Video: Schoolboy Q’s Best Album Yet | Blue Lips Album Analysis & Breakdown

The rhythms and flows constantly shift, and majority of the songs are accompanied with dynamic beat switches that alters the listener's experience as they delve deeper into the album. The direction of some of the tracks pivot between West Coast style productions such as G-Funk and iconic 70s jazz and R&B. The frequent use of 70s jazz is strategic, as mentioned before, and is fittingly placed in as intros, outros, riffs, or bridges that helps pivots the listener's experience, providing them different perspectives to interpret or reflect on the song's meanings in alternative ways.
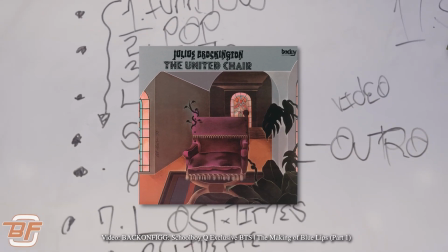(12:49)
Some notable samples include 49 Reasons by Julius Brockington in Thank God For Me,
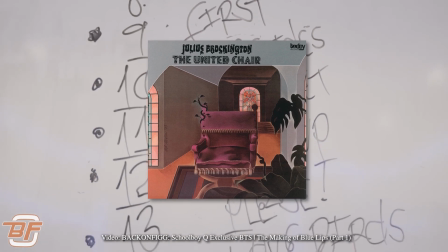(12:54)
which begins as a beautifully melancholic and suave opener that then shifts into an upbeat, triumphant track.
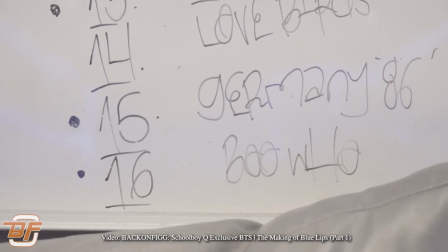(13:01)
Ohio perfectly exemplifies the use of complex patterns and switches,
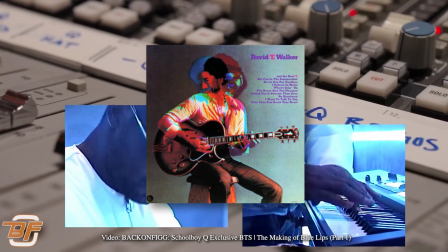(13:05)
sampling David T. Walker's The Windows of the World before transitioning into an LA G-Funk beat.
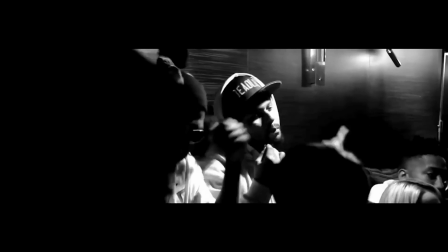(13:10)
Foo featuring Absol samples the duo's previous track, Druggies with Hoes Again, from Schoolboy Q's second album, Habits and Contradictions.
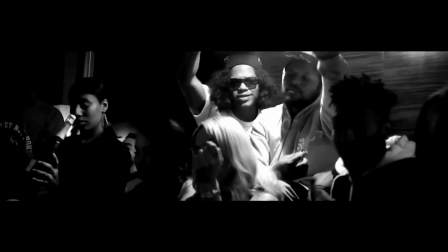(13:18)
Both rappers bring their developed skills and techniques to the same beat and song we all know and love, but with a new, matured perspective.
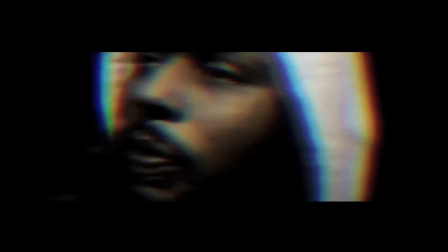(13:25)
A notable sample used in this song is from the Watts Prophets,
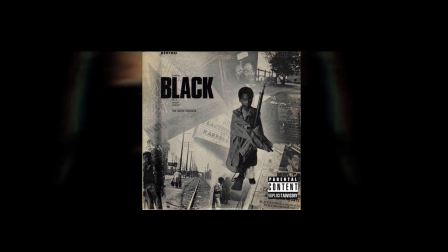(13:28)
a groundbreaking and significant poetry group from Los Angeles formed and named after the 1965 Watts riots.
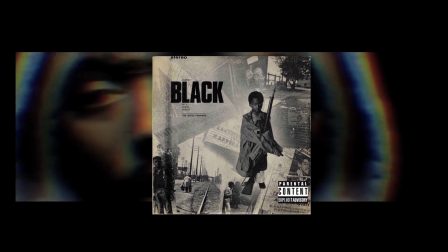(13:34)
You can also hear them sampled in Germany 86. There are also some fun and interesting samples.
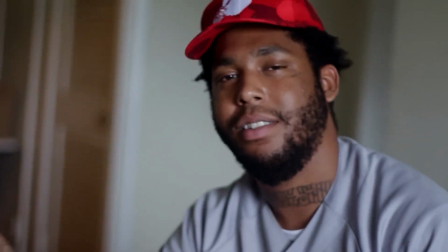(13:39)
Thank God For Me samples Project Pat's Chicken Head, and Back in Love samples Look at Wrist by Father, I Love McConan, and Key. So let's dive deeper into the lyrical analysis. We were also blessed to receive 8 music videos and a lot of content for this album's rollout, so I'm gonna do a little bit of a music video analysis with the songs that had music videos with it, and this will also give us more context onto the themes and motives of this album.
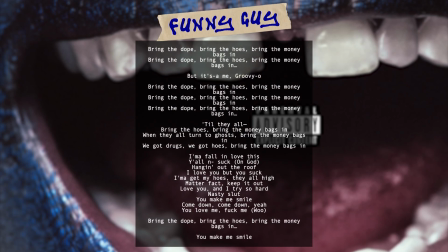(14:06)
Funny Guy. Funny Guy is the opening track of the album.
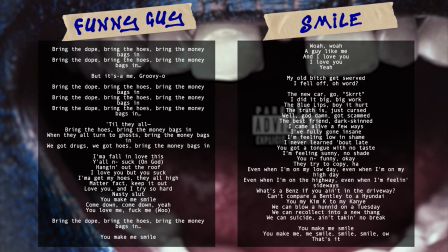(14:09)
I did a little bit of a compare and contrast between this song and Smile, because throughout Funny Guy, the lyrics "You make me smile" are heard again in the song Smile. But the tone between both songs is so different. Funny Guy sounds almost satirical, as if Q is summoning all the typical things that people associate his lyrics with: hoes, money, and drugs.
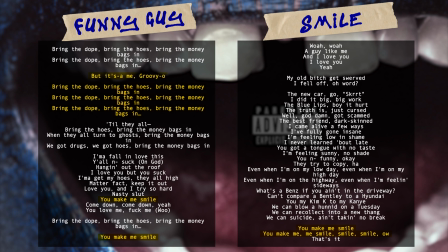(14:29)
There's also a Super Mario sample referencing Q's nickname Groovy, the G standing for Gangsta.
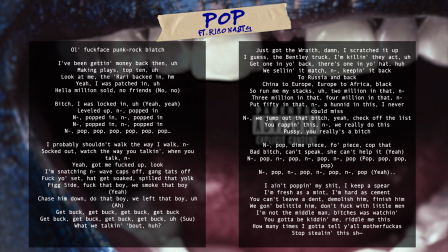(14:34)
Pop featuring Rico Nasty. This is one of my favorite tracks on the album that almost feels like a shot to the chest. I love the static and subtle western sound in the beginning, right before the beat switches to an eerie boom bap beat with horrorcore-like synths.
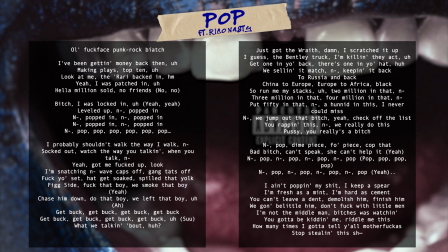(14:48)
The song reminds me of a menacing western quick draw match, which suits the repeating pop lyrics reminiscent of gunshots. Overall, the song talks about Q's accomplishments, especially in the gangster rap genre.
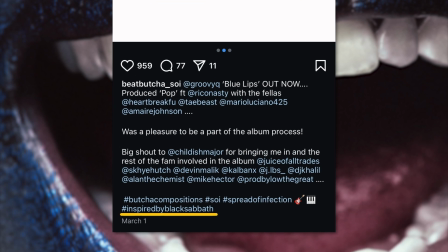(14:59)
Fun fact, but Pop was produced by Beat Butcha, who shared on Instagram that it was inspired by Black Sabbath, so there definitely is a heavy metal influence to it as well.
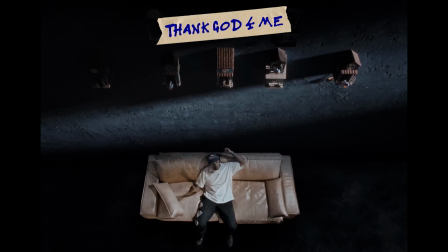(15:07)
Thank God for Me. Thank God for Me starts out slow and melancholic before plunging into a menacing trap beat that samples Project Pat's Chicken Head.
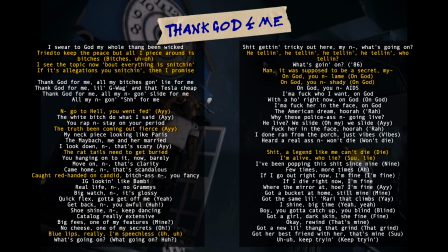(15:15)
The whole song is about snitching, betrayal, and Q calling out fakes and liars.
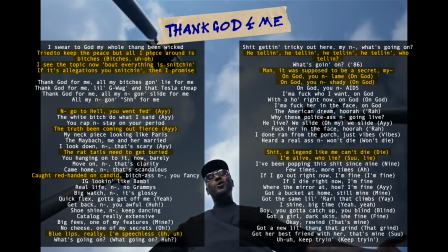(15:20)
Q compares himself to people who sell out to others for acceptance, while he remains loyal, which keeps him respected and successful.
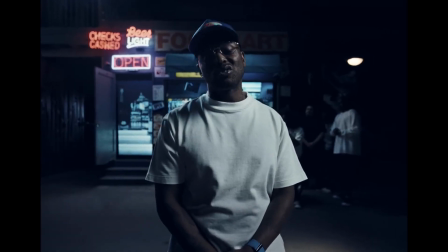(15:26)
The music video for this song is amazing. Following the sonic direction of the music, the video tells the story of a snitch getting caught and beat.
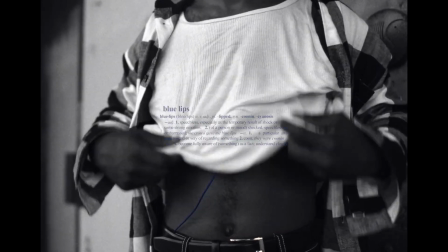(15:34)
In the opening scene, you can clearly see a blue mic taped to the inside of the snitch's shirt.
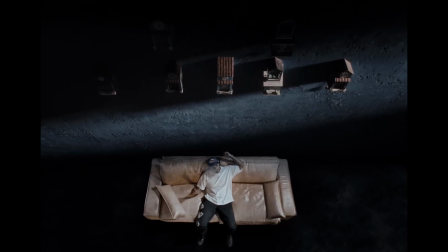(15:38)
Q is then lying on a sofa with close-ups of multiple clocks above him, symbolizing time going by.
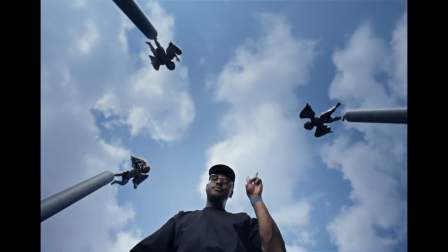(15:44)
The next frame shows Q looking down at the camera, positioning himself in a more powerful angle, while three angels hover around, almost as if they're protecting him. So I could be overanalyzing, but I thought the three angels also represented the angel number 333, which means protection, guidance, support, and creativity. In that same angle, a shot of a group of Crips follows Sweet.
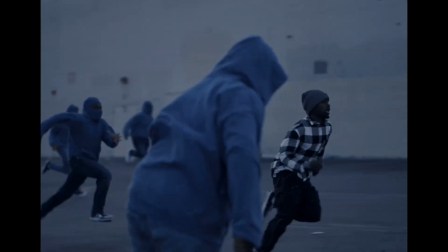(16:05)
They could be the angels that Q is symbolically referring to that give him protection and support.
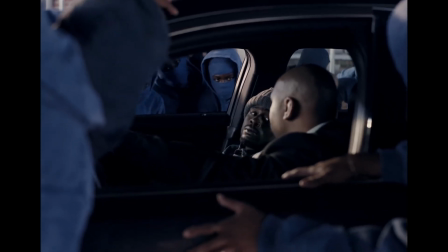(16:10)
Once the beat switches, the snitch gets surrounded, caught, and thrown into this building, I think.
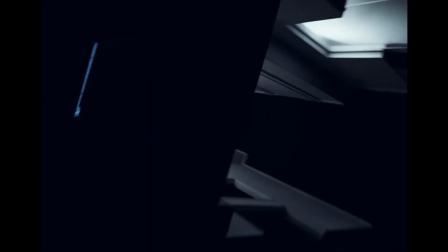(16:15)
From there, the video takes a whole other direction, with dynamic turns and transitions that make it seem like everything was taken in one shot.